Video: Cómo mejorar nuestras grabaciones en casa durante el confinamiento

Tratándose de grabación con móviles o tabletas, siempre es preferible utilizar luz natural siempre que se pueda, porque nos va a dar una luz que a la vez que más potente es más limpia, más blanca y más difusa.
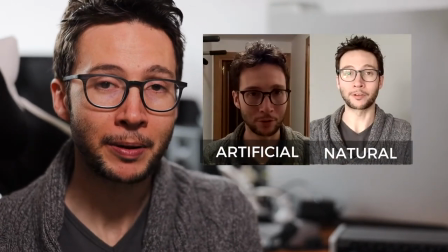Los móviles y las tabletas están preparados para grabar incluso con muy poca luz,
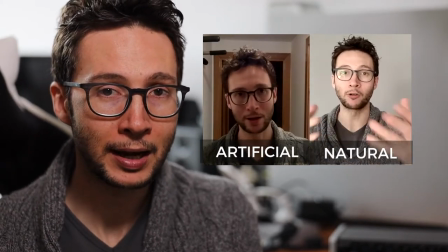pero a costa de una pérdida de la calidad y de la definición de imagen. Por tanto, si les ayudamos de alguna manera ofreciéndoles más luz a través de la luz natural, siempre nos van a devolver una imagen más adecuada. Luz natural. La luz natural vendrá casi seguro a través de vuestras ventanas.
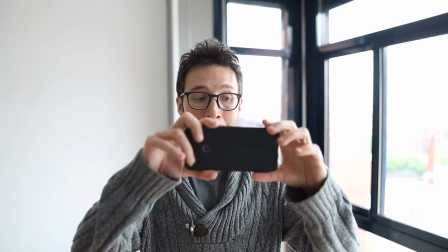Me he situado junto a una ventana para que grabando con el teléfono podamos observar cómo varía
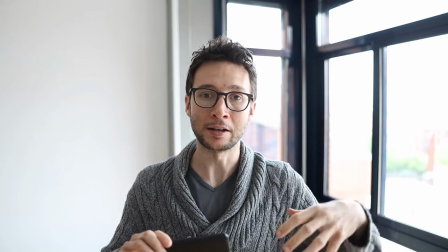el plano y la calidad de la imagen en función de nuestra posición, en relación siempre a la ventana.
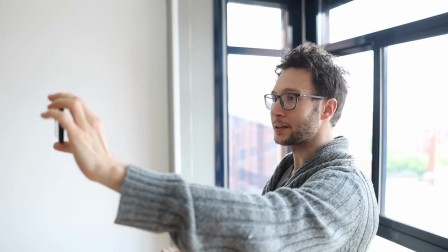Por ejemplo, si me sitúo completamente en contra de la ventana, voy a generar algo que no nos interesa nada,
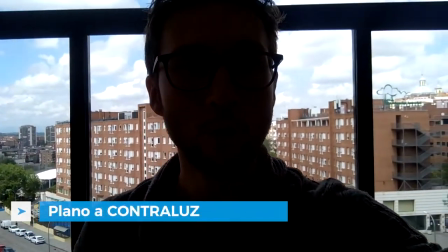un contraluz.
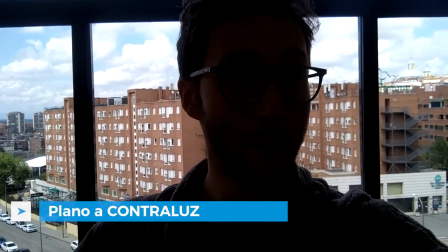Un contraluz que consiste en que todo el fondo, como veis, está muy, muy iluminado, mientras que yo quedo completamente a oscuras.
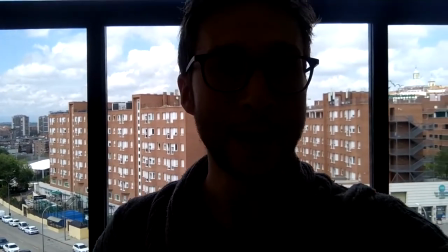¿Por qué? Porque la potencia de la luz de la ventana es tan intensa que yo quedo completamente en sombras.
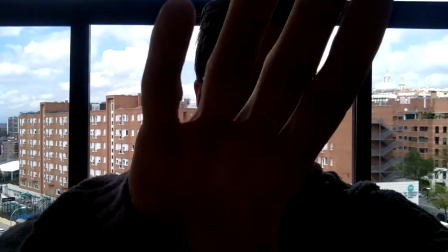¿Por qué? Porque frente a mí no hay ninguna luz.
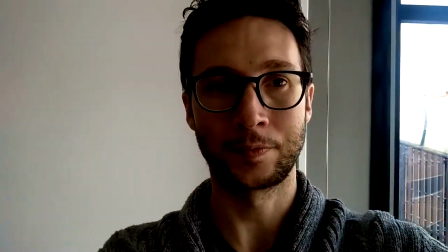Si me giro de esta manera, la luz me viene por el lateral.
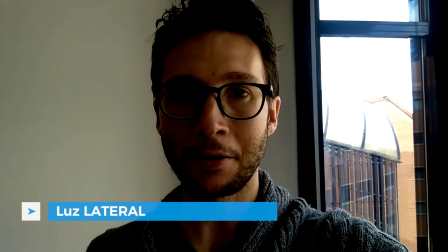Esta luz no es tan mala. ¿Cuál es el problema? Que la mitad de la cara me queda en sombras.
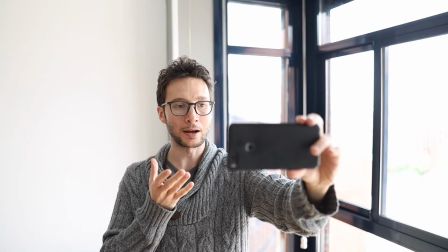Es decir, se me ve, pero genera un efecto que no es agradable.
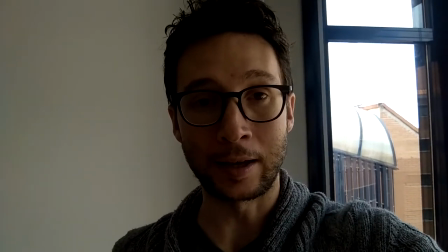Ahora nos interesa, en cambio, que tengamos la mejor iluminación posible, la más clara.
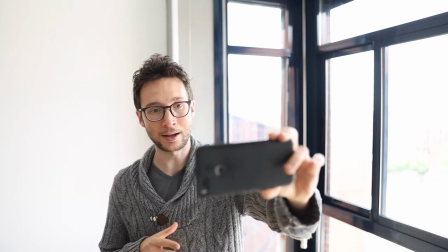Así que la mejor posición siempre será frontal respecto a la luz.
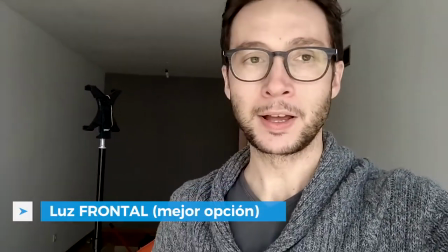En esta posición, la luz me viene de frente.
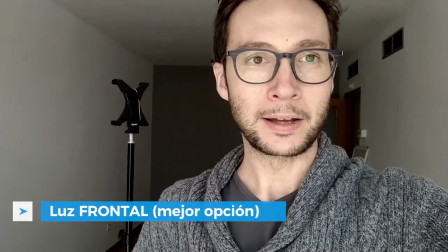Por lo tanto, voy a quedar homogéneamente iluminado. También hay que tener en cuenta la distancia que tenemos respecto a esa fuente de luz, respecto a esa ventana.
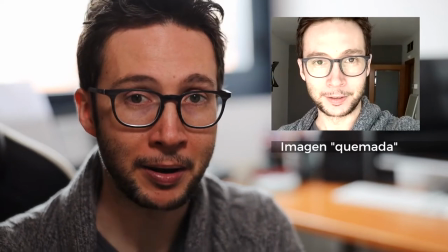Si estamos muy cerca, quemará la imagen, quemará nuestro rostro y además oscurecerá el fondo.
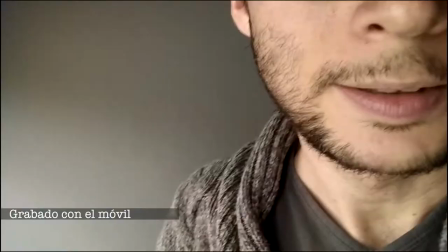Ahora mismo estoy pegado a esta ventana. ¿Qué ocurre si estoy demasiado cerca de la ventana?
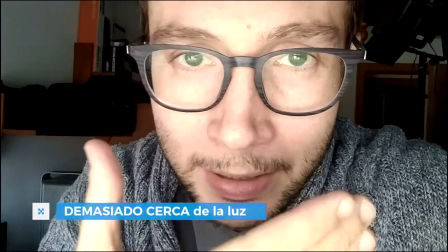Lo que ocurre es que mi rostro recibe toda la iluminación.
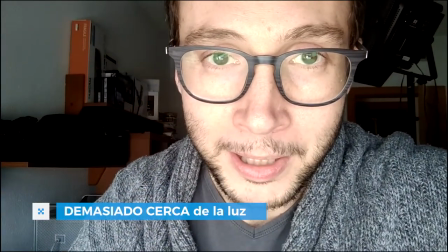Eso hace que el fondo, por la exposición automática del teléfono móvil o de la tableta, quede completamente oscurecido.
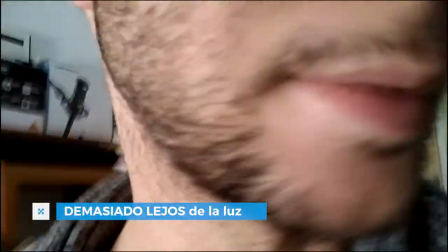No es agradable. Si nos alejamos demasiado de la ventana, lo que ocurre, como veis, es que mi rostro empieza a tener sombras, a oscurecerse.
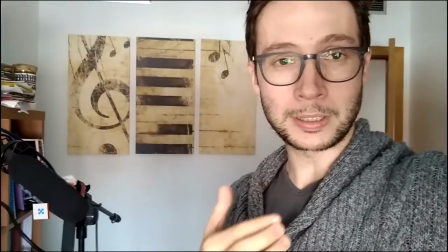¿Cómo sabemos cuál es la mejor opción? Probando. Una vez más, mi consejo es que hagáis pruebas, que veáis cuál os parece un resultado más estético, más bonito, y que sea esa la distancia que elijáis. Es cierto que hay ocasiones que no podemos utilizar luz natural. En ese caso, siempre es mejor grabar con una luz artificial bien pensada que simplemente sentarte a grabar en cualquier habitación con la luz propia que tenga sin haber pensado sobre ella.
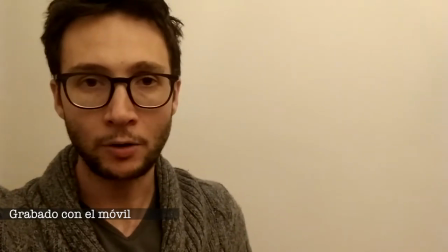Ahora mismo estoy en una habitación que está iluminada únicamente por una lámpara de luz artificial, por esta.
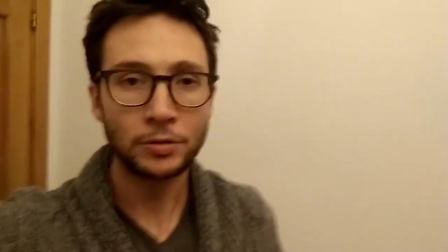Lo importante en este caso, igual que hablábamos con las ventanas,
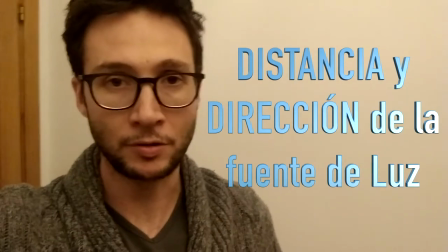es la distancia y la dirección en la que estamos situados respecto a esa fuente de luz.
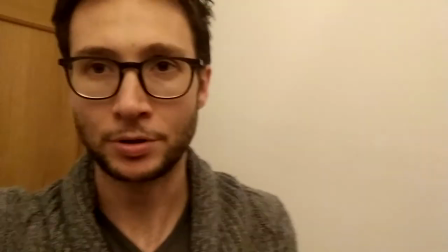Si, por ejemplo, doy unos pasos, fijaos en las sombras.
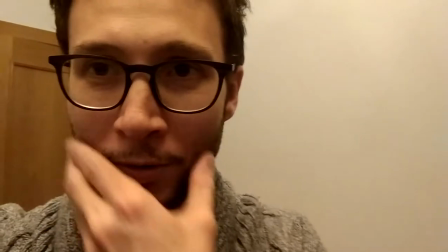¿Os dais cuenta de que se están formando sombras por aquí que no son nada agradables?
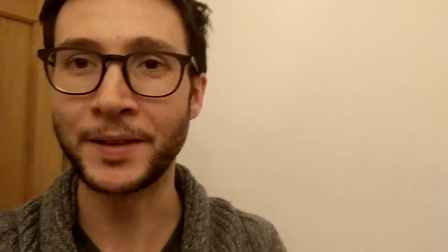Si me voy separando, esas sombras van desapareciendo hasta que consigo una iluminación uniforme.
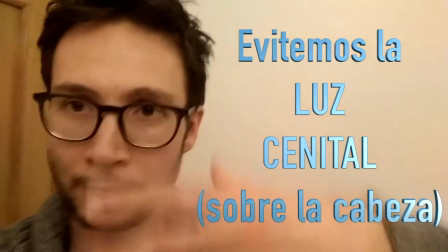Si estamos justo debajo de una fuente de iluminación artificial,
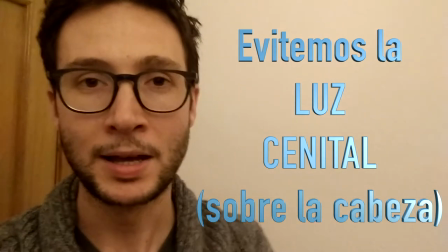vamos a acabar teniendo esas ojeras, esas sombras que hacen que la imagen no sea tan agradable.
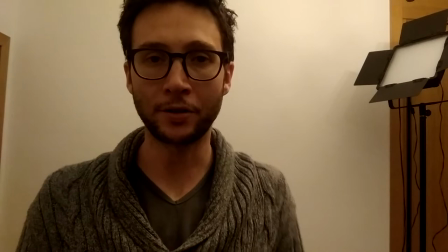Si no nos gusta la luz que hay instalada en la habitación, siempre podemos añadir nuestras propias fuentes de luz externas.
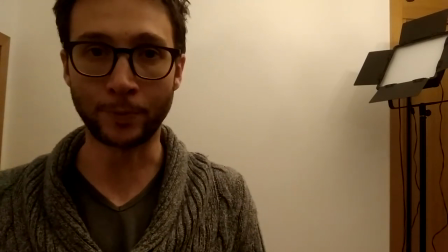No hace falta tener focos profesionales como el que veis al fondo.